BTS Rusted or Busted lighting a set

I'll show you how we set up the studio and we'll start off with the lighting, which we didn't have much of a budget for.
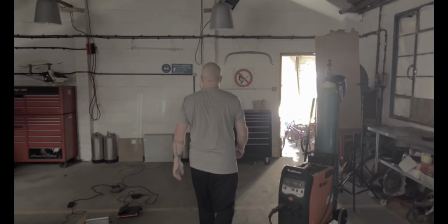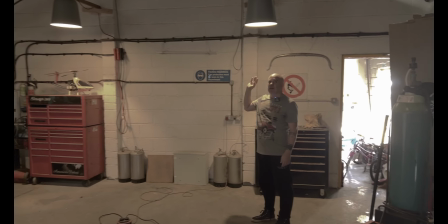(0:16)
First up is these overhead lights and they are just outdoor lights, they are out of control,
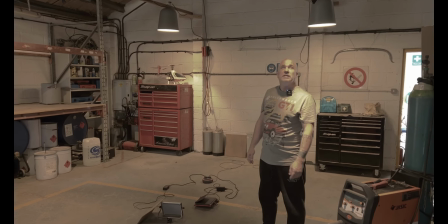(0:22)
they're pretty rubbish really but they do a good job in here.
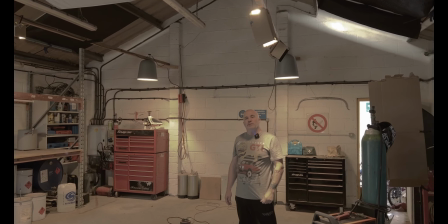(0:27)
We had to make cardboard shuttering for them and you'll notice that that one's a different height to that one.
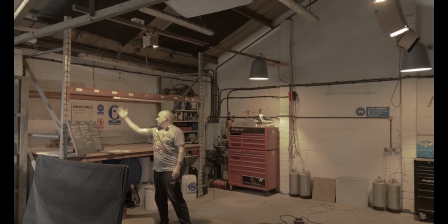(0:34)
And this one's actually cut out on the back side so it casts the light down onto the board here.
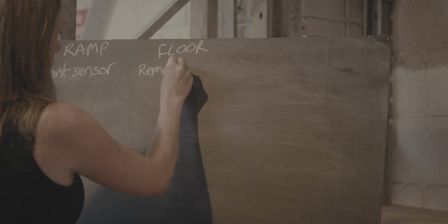(0:40)
And they're all set to a 3200 colour. Different brightnesses, they're slightly brighter at the front than they are at the back.
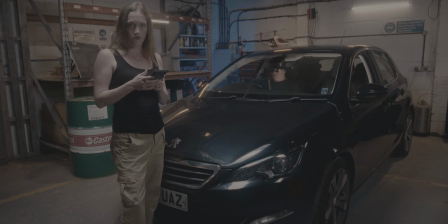(0:47)
And the light from those sort of spools down on the back wall. The next thing we did was to give some purpose to the lighting.
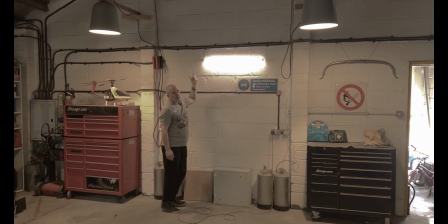(0:57)
We put these tube lights up. So, another light tube lights, they last about 40 minutes, there's four in a kit,
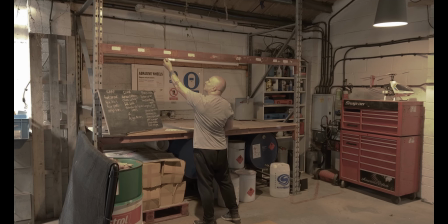(1:07)
they charge up quick enough that we can get them back up again.
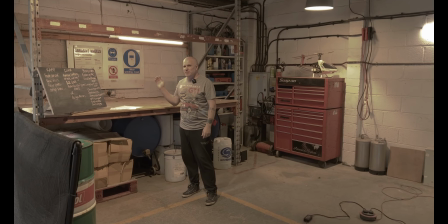(1:13)
Although, often we go, fuck the light stopped in the middle of the chute.
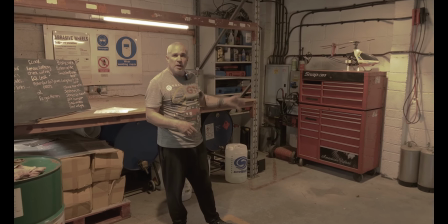(1:18)
You'll also notice that in the background there was a blue light which extended under the car.
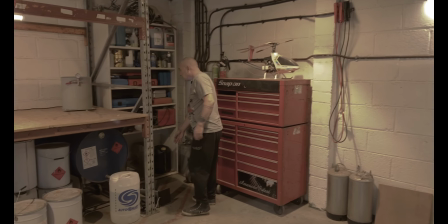(1:24)
That's some cheap, newer lights, We've got one sat down here and
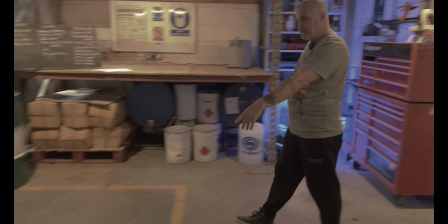(1:32)
then we have another one in the middle of the floor with a piece of cardboard on it.
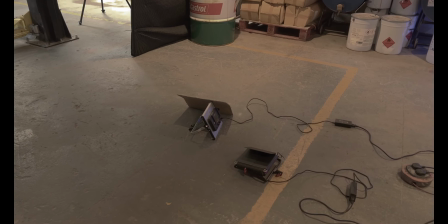(1:39)
It's switched on on this plug.
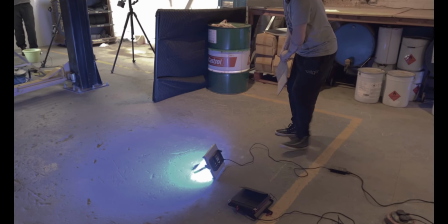(1:42)
Now, a piece of cardboard stops the blue light from reflecting on the white on that drum.
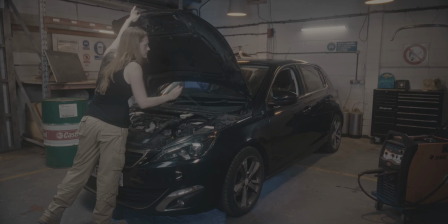(1:50)
But in the shot it just looks like the blue from that back corner is underneath the car.
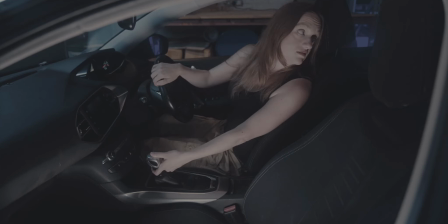(1:56)
We've also got this light here, that's normally sat in the passenger seat in the car, that's what we use to illuminate the inside of the vehicle.
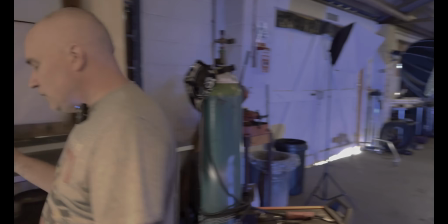(2:05)
On this side, against the wall, again, cheap newer lights, we've got one here with a piece of cardboard,
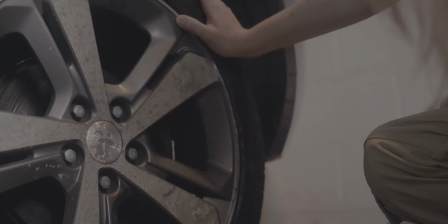(2:14)
that is set to illuminate the back wheel, and then we've got one over here,
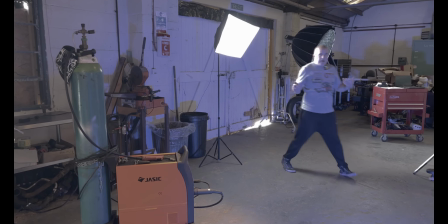(2:22)
which is set to illuminate the front wheel and also helps with just doing a catch line when I wish tally's
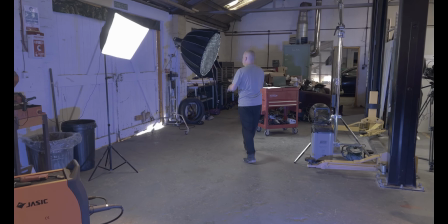(2:29)
at the front of the car and stuff. Although we actually roll this light in to
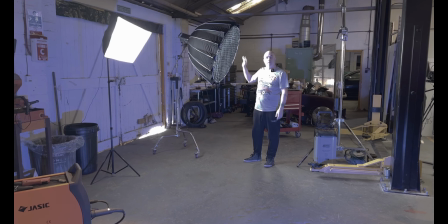(2:38)
do the main lighting for the face and the skin tones.
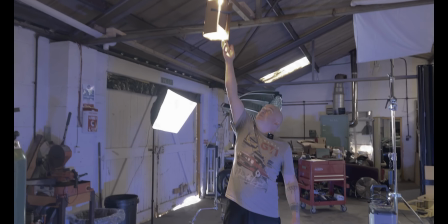(2:43)
That's also why this piece of cardboard is falling off all the time and that's because every time I roll that,
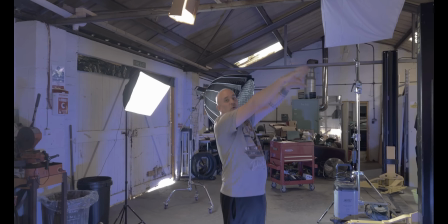(2:51)
I the roof of the car to put light all the way across the car. I hit that every single time.
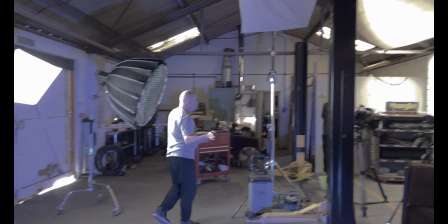(2:58)
My final trick, my final life, is this one.
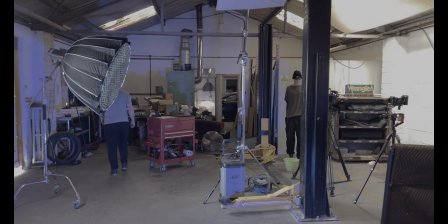(3:06)
The
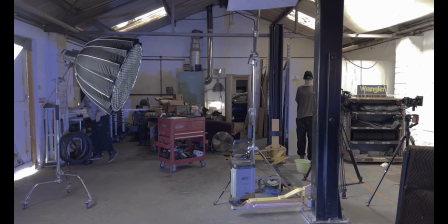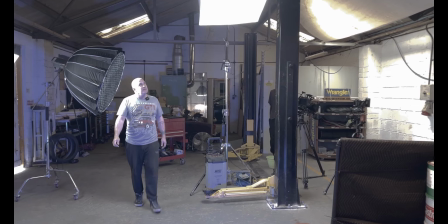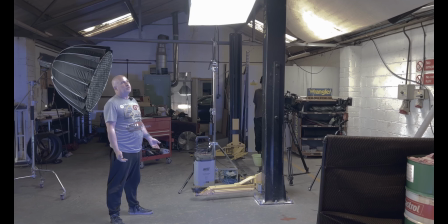(3:20)
helicopter is going past. Something we have to do all the time when we're filming because we are underneath the flight path for the Coast Guard and the police.
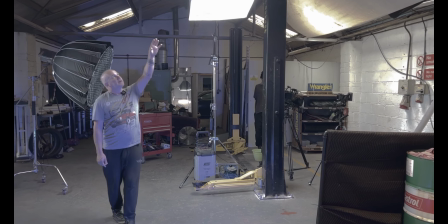(3:30)
So we've got a great big softbox up here and it's actually bowed across the top of this beam.
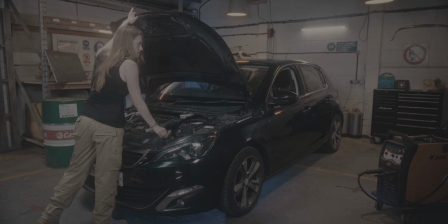(3:36)
That's two reasons. One is for a little bit of support because it's on such a length going up.
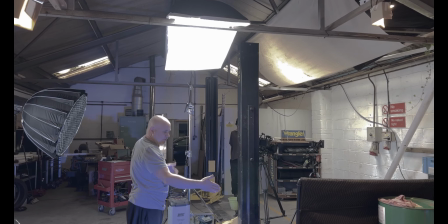(3:41)
But the other is also that that light and that bend caps the light off here and stops it going onto the back wall.
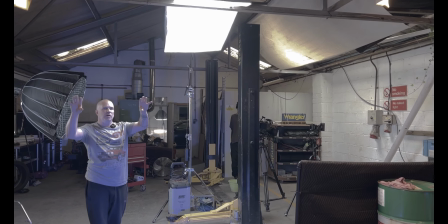(3:48)
In the back wall we wanted to keep this very sort of cream colours behind the car whilst giving good light on it.
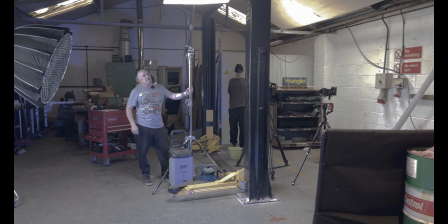(3:55)
This is a Coupon lightstone, the most expensive lightstone I've ever bought.
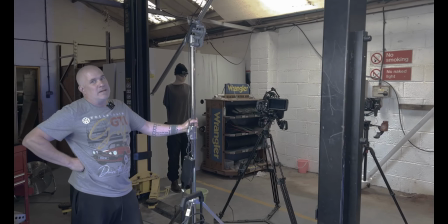(4:00)
It was about 350 pounds and it is amazing. I had to improvise with my weight.
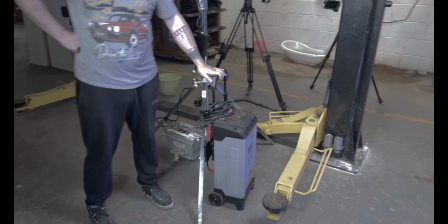(4:08)
The battery charger is sat here to hide the leg.
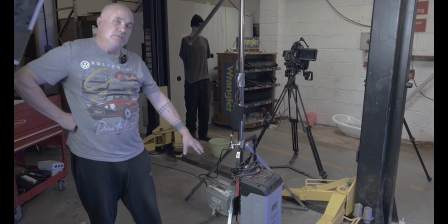(4:12)
Because a lot of shots where we come round from you could see the leg. So we just dropped the battery charger there to hide it.
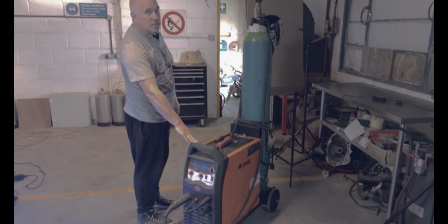(4:19)
Next, the props. We have the welder. The reason we have the welder sat here is actually for lighting.
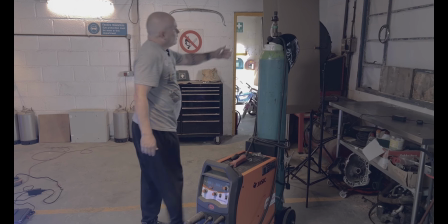(4:27)
So when the camera is right at the front looking this way, this light here becomes very visible.
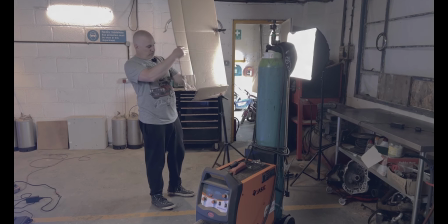(4:35)
So we've got a piece of cardboard on the stand with a clamp.
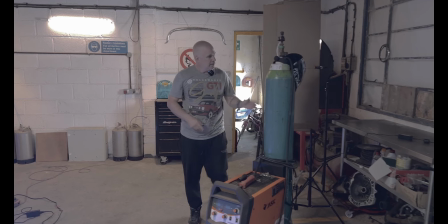(4:39)
It just sits there to block the light. and then the welder blocks the cardboard.
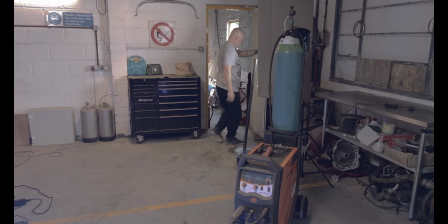(4:46)
It doesn't fully block it but it hides it. We also have this door shut, so we don't get any spill.
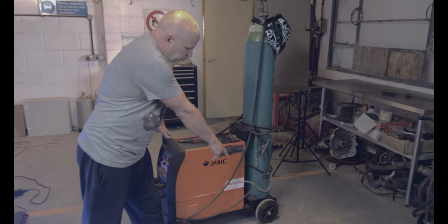(4:55)
The welder has got chalk marks, so we know exactly where to put it when we need to move it.
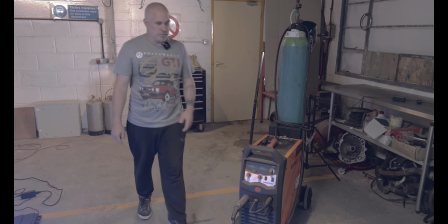(5:03)
And the same for the trolley jack. In fact, all of these light stands up as well. If we look down here, you can see where they're marked,
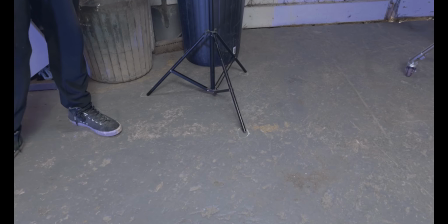(5:12)
which is especially useful for this light because we knock it over about twice a day.
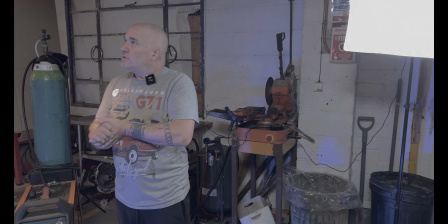(5:18)
It's survived a year. The other thing we had to do was this building's got lots of skylights in it.
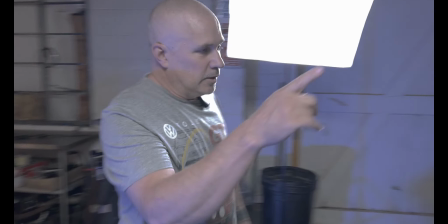(5:26)
If you look up here.
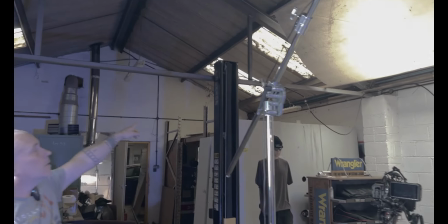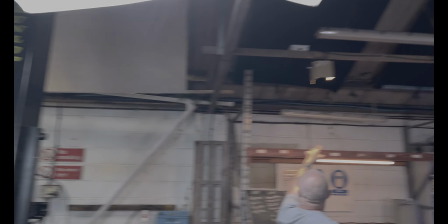(5:32)
So we've ended up having to block the skylights that are here. Three on this side and one on that side.
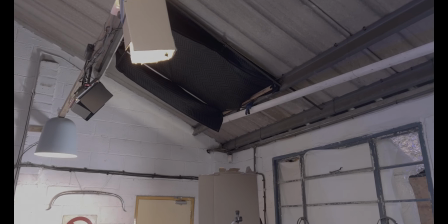(5:41)
And we did that with these.
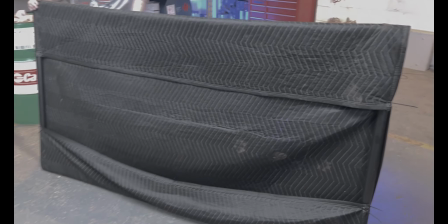(5:45)
So these are moving blankets, they were 25 quid for 10 I think from Amazon.
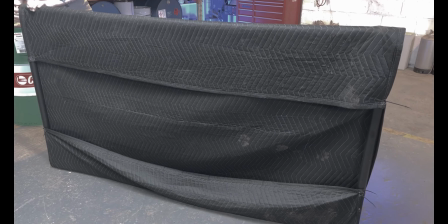(5:51)
And plastic waste pipe tubing with push fit 90 degree bends.
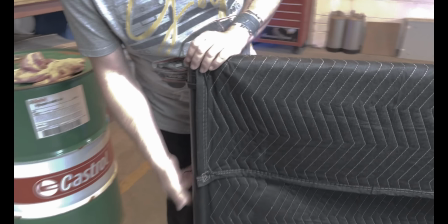(5:58)
And then all we did was just cable tied the cloth onto it.
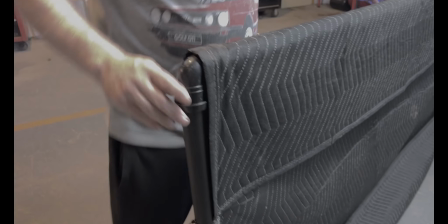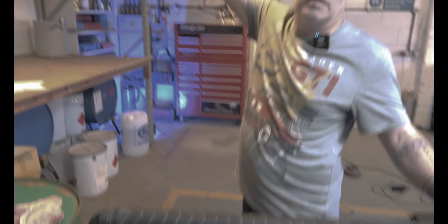(6:07)
They are then push fitted, they're just a good fit. and they push in.
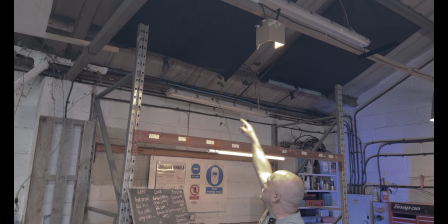(6:13)
Because that metal beam has a ridge on it, it pushes in and sits on the ridge at that top and at that end we just squeeze it up and a single clamp holds it in place.
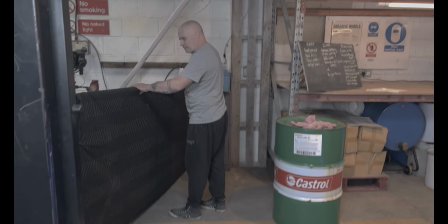(6:23)
This one goes over here and we stand it up against that
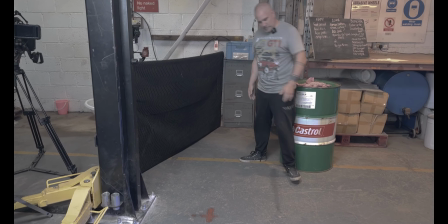(6:29)
and what it does is it cuts the light out of this area of the lamp and it stops the light spilling all the way across here.
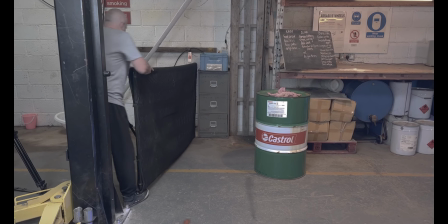(6:37)
Especially when the sun shines and things, you can just take it away.
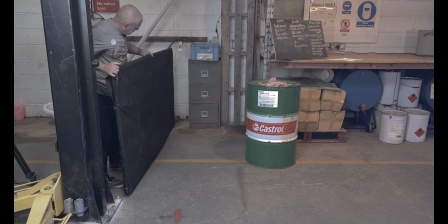(6:43)
You can see you get the light over there that just shades out when you put that in.
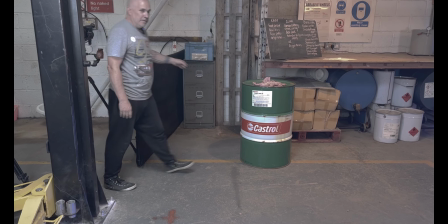(6:49)
So that's what that was thought. The barrel. Why is the barrel there?
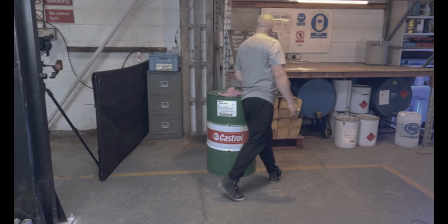(6:55)
Simple. We've got a shelf down here.
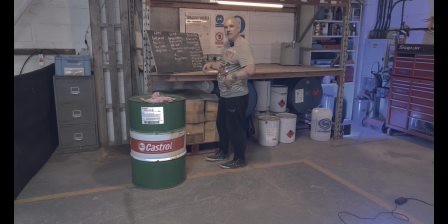(6:59)
Whenever we're filming at the chalkboard or anything, the clapperboard gets put down here so you can't see it.
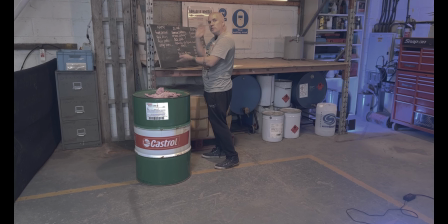(7:05)
So I'm behind the camera, tummy a rush, clap, puts the board down and then we can film.
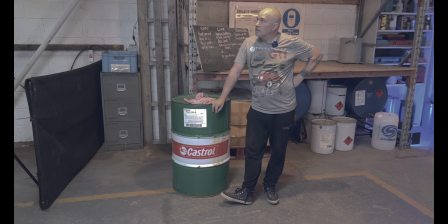(7:12)
So that's kind of the setup we've got around here. Let's move on to gear.